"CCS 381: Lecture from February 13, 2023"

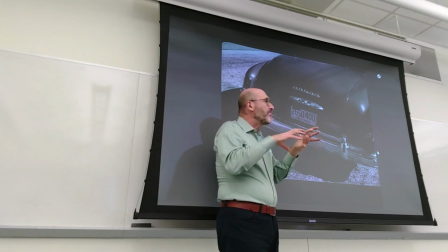(30:31)
And this theme of surveillance of being controlled more than protected by the
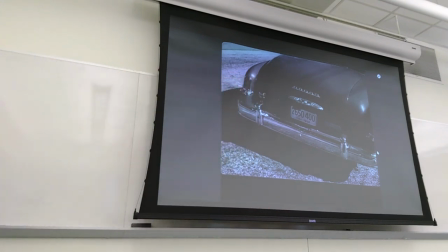(30:38)
police is also present throughout the movie and gives a negative darker twist to the presence of the police also the badge is very prominent dodge right
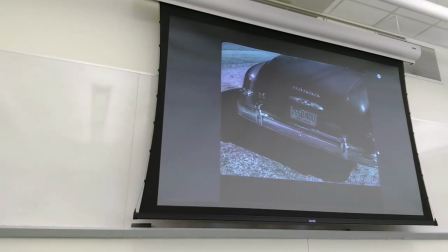(30:51)
so it's important doesn't have much sense now as if you were but within a minute it will have that sense again see how your attention is being focused on this detail and you know that exactly because
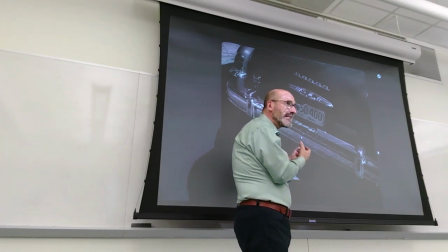(31:10)
it doesn't make sense for you to be seeing these things that something is about to happen that this will have a meaning that you don't expect because when you see people
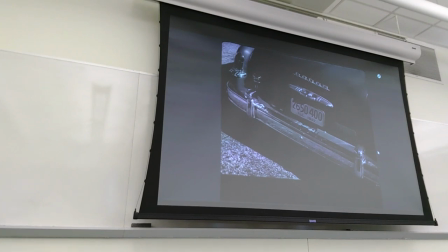(31:21)
hitching a ride you don't expect to have remember the license plate or
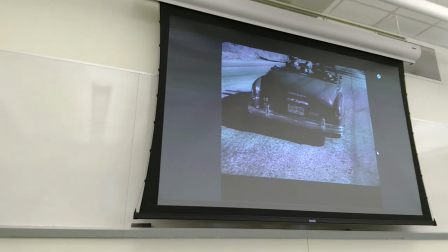(31:26)
the brand of the car now you barely see the couple again you
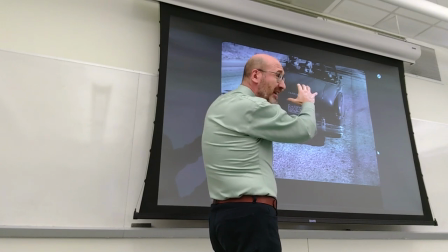(31:31)
see they're at the top of the shot they're buried their heads are barely in the
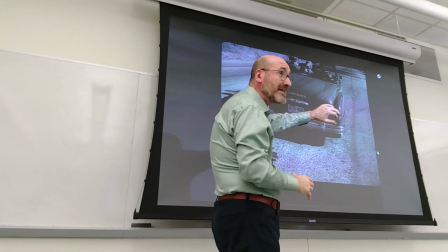(31:36)
shot and you see that the wife has been sliding towards the driver the husband in order to accommodate the rider and you can see once again shiny new car expensive car
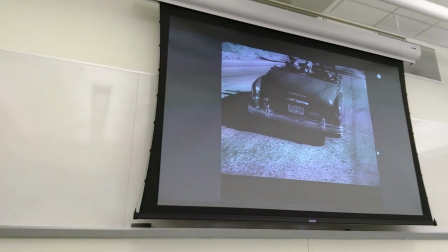(31:51)
open top car so middle class capital right if not upper middle
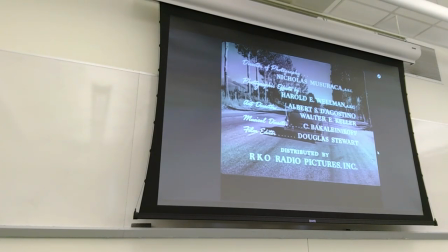(31:55)
class and you see the road and they're going away
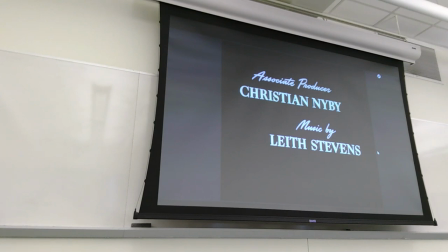(32:03)
right the film was produced by RKO which was the production the company owned by Howard Hughes and now darkness again
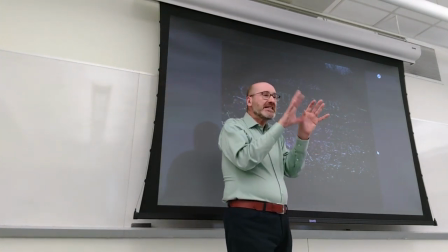(32:16)
and again a shot that is not giving you the whole scene but just fragments
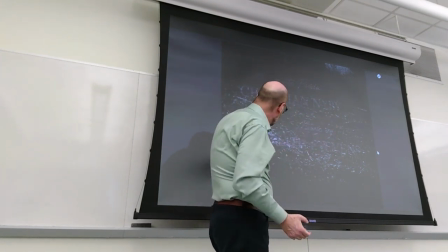(32:22)
of the scene you're very low and you can see the ground you can see that we're in the
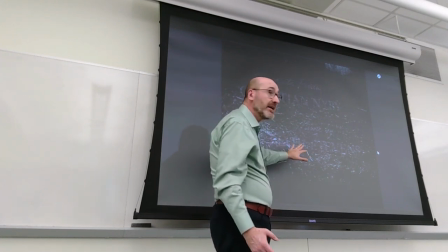(32:28)
woods or in a rural area right and
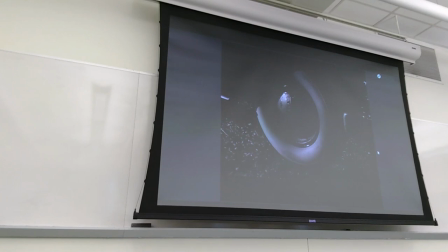(32:34)
we continue now from the darkness what emerges is the image of a tire and you recognize
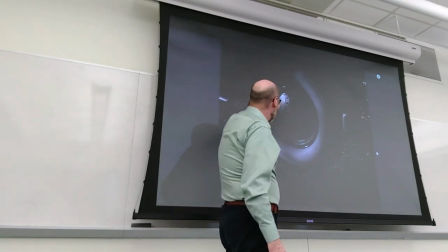(32:41)
the white side of the tire you start reading and then you'll be able to read dodge
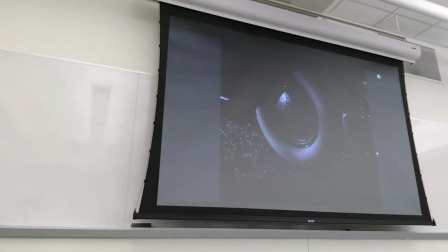(32:47)
in here on the hop on the cap but once again instead of
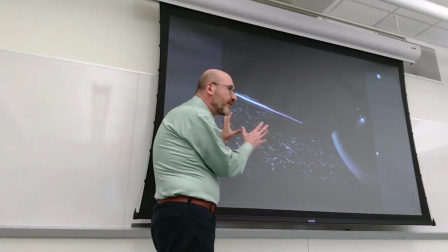(32:54)
giving you the whole thing we are focusing on fragments of this the
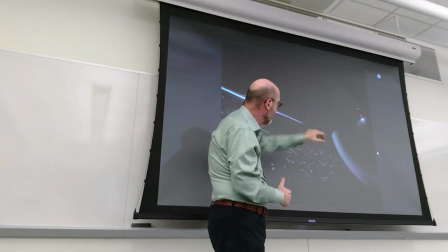(33:00)
door of the car that is about to open will and
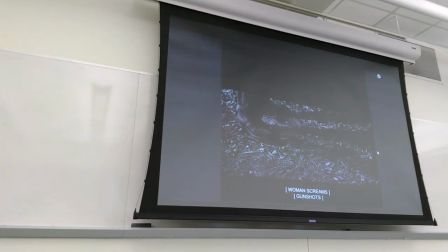(33:08)
we see the door opening as you can see from the captions we hear the woman screaming gunshots because the couple has been killed and you see the peculiar shoes of the man
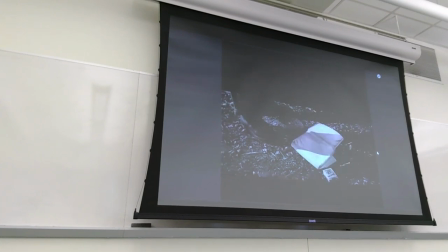(33:26)
who hitched the ride his pants right the style of his pants and now you
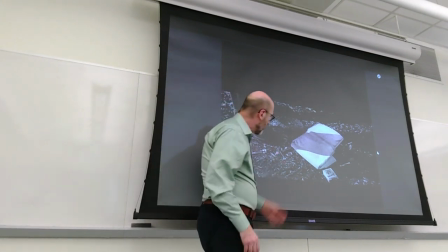(33:33)
see a female back purse on the floor on the ground you see object coming
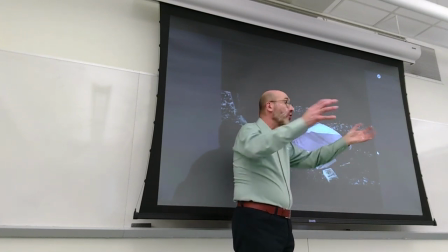(33:40)
out cigarettes other objects and you know that normalcy has been broken that everything that is normal
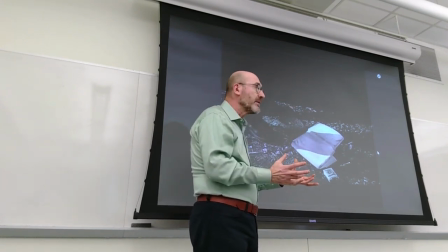(33:47)
and familiar is to the ground because the crime has broken that familiarity right has
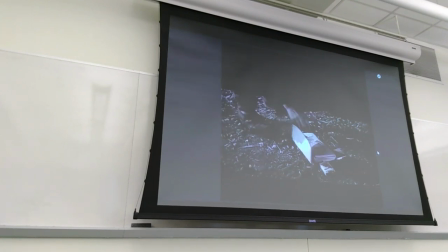(33:56)
intruded that intimate private space and in fact even though we don't see him and who he is we see San going to rummage through the purse and you see more objects belonging to the woman and so the crime
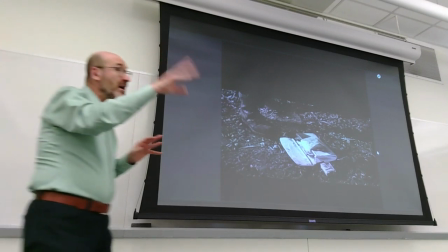(34:14)
is told indirectly through those objects again something that you have
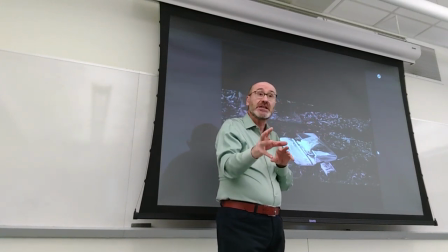(34:20)
seen as a style even at the end of Dieter when Al has killed unintentionally, allegedly Vera, and he goes into the room, and you have that in focus,
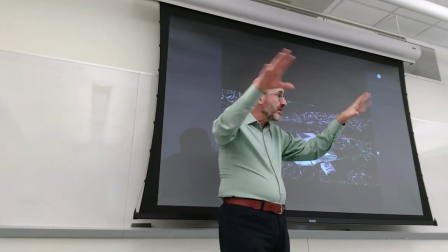(34:31)
out of focus, but you also see all the objects around the room.